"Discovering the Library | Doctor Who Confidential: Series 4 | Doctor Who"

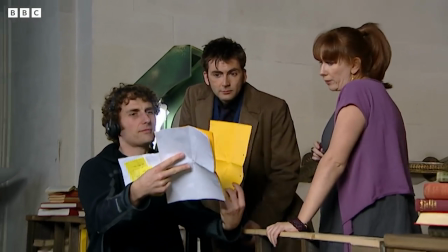Oh, I'm sorry, I'm sorry. Yeah, yeah. Picking up, please.
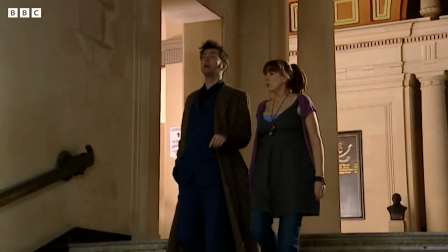And action.
Out here, every book ever written.
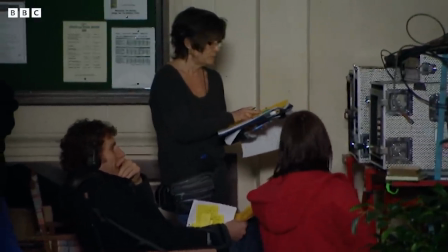Whole continents. Geoffrey Archie, Bridget Jones, Monty Python's big red book.
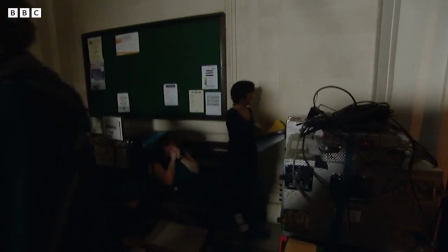Brand new editions, especially pre-season.
Game is good. Thank you. Stephen's written these two episodes and set them in the biggest library in the universe. It's a whole planet made of books. This library planner idea has been around for years, after Stephen Moffat wrote The Empty Child for series one. I then just said to him, what else do you want to write? We'll have anything, please, any time, thank you. I proposed a couple of ideas, the first of which was the library. And I think at some point we've been going to do that story every year, I think.
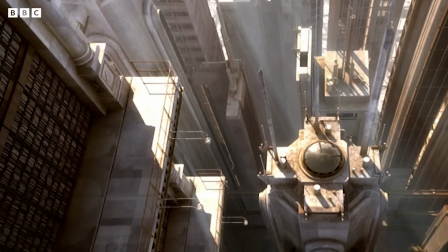So I feel, and it's magnificent, I feel like we waited a long time to arrive at this library. The library is something terribly futuristic, it's something from the far, far future. and yet it's full of books which are
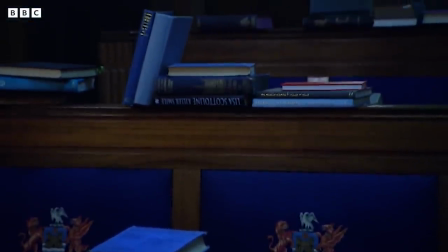practical material things which are almost old-fashioned now.
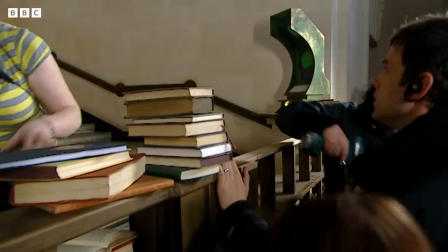They're not downloads, they're not on a screen, they don't exist in any kind of digital form,
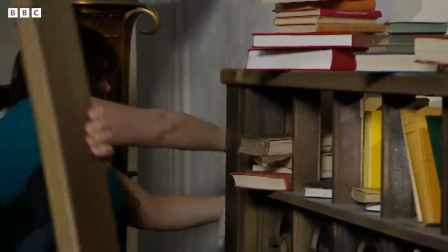they're real tangible things and I think that collision of antiquity with technology is very appropriate to the world of the Doctor,
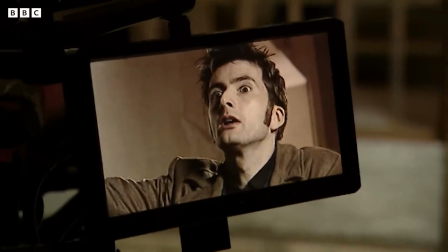I think.
We're near the equator, so this must be biographies! I love biographies.
You read that script, you think, blimey, we're going to have to travel a long way away. We couldn't find a lot of buildings in Cardiff, and then there's literally an empty library on a huge scale in Swansea,
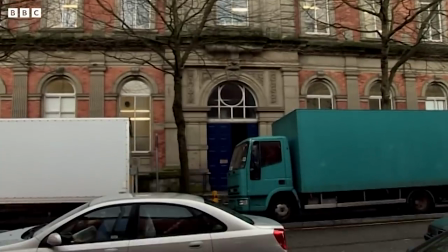just before it's pulled down or sold, was sitting there. It was like the episode was handwritten for the most perfect location. It was gobsmacking, really, because we'd never been able to ordinarily go into a building like that. and close it down for the length of time we needed.
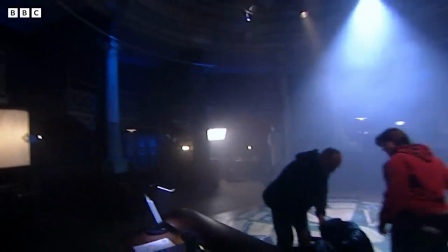I mean, we were in there for almost two full weeks and, you know, we needed to completely take over that place.
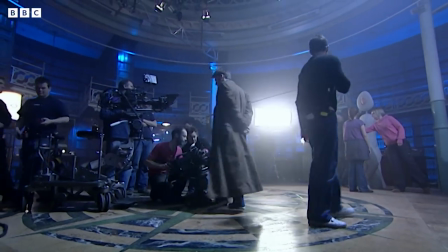We never have been able to do that. I think it would have cost us a little... You know, we would probably have had to build all that as a set.
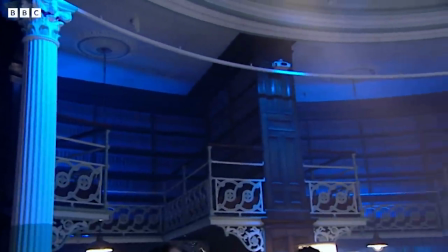We wouldn't have been able to get the kind of scale that we get in there and the levels and the dome, beautiful dome and just everything that location offered to us.
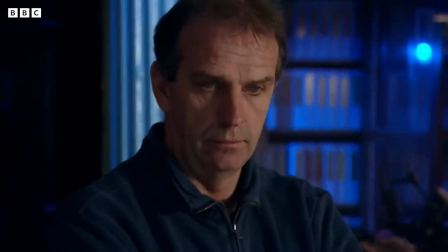If we set up two wide shots, one high one and one lower one,
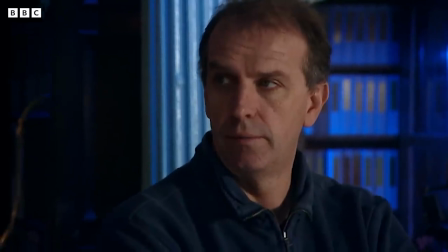again maybe playing something in the foreground and just a bit of creepiness. In the episodes, the library, to give the impression of more than one room, we are changing the colour, the background colour.
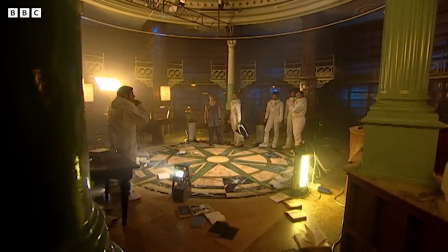We go from blue, we go to yellow, we go to red. So we only have one location, but we're trying to give the impression that it's more than one room. Our design team have done a really great job, I think. And when we came here on Areckey, the Swansea Council were taking all the books out, which is the opposite of what we wanted.
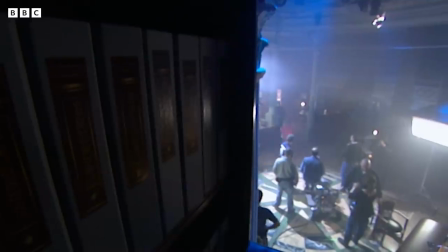We wanted this place full of books. And Fair Play, the art department have filled it with a mile long of fake books.
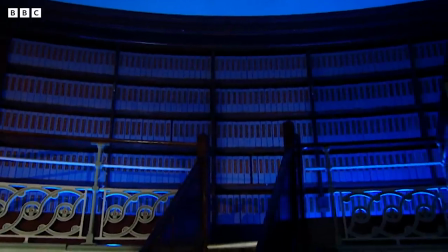There's not a single page behind these covers. They're all pretend. But I think they look great. I think most people, one time in their life, have been scared in the dark. So there is no monsters in these episodes. so the monsters are the shadows in the imagination.
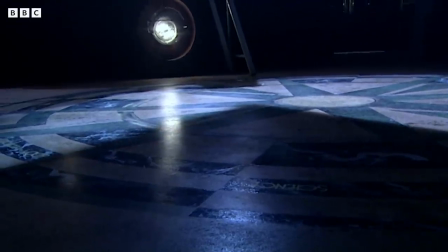So my particular job is to try and translate what is written and the director's wishes into that, really. And so it's a matter of making shadows that move. I put lights on high stands and lower them so the shadows get shorter and longer,
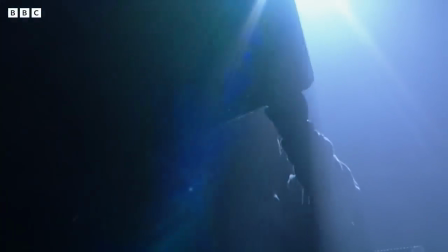and moving flags in front of the lights, so the light's in the static position, but the flag might move,
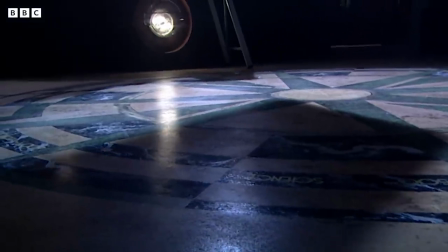thereby giving the impression that the shadow is moving towards the object, towards the person.
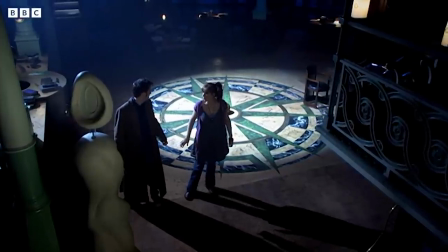That shadow... is gone. We need to get back to the TARDIS.
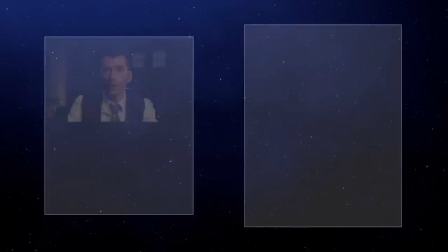Why? Because that shadow hasn't gone. It's moved.
Don't forget to click below to subscribe to the official Doctor Who YouTube channel.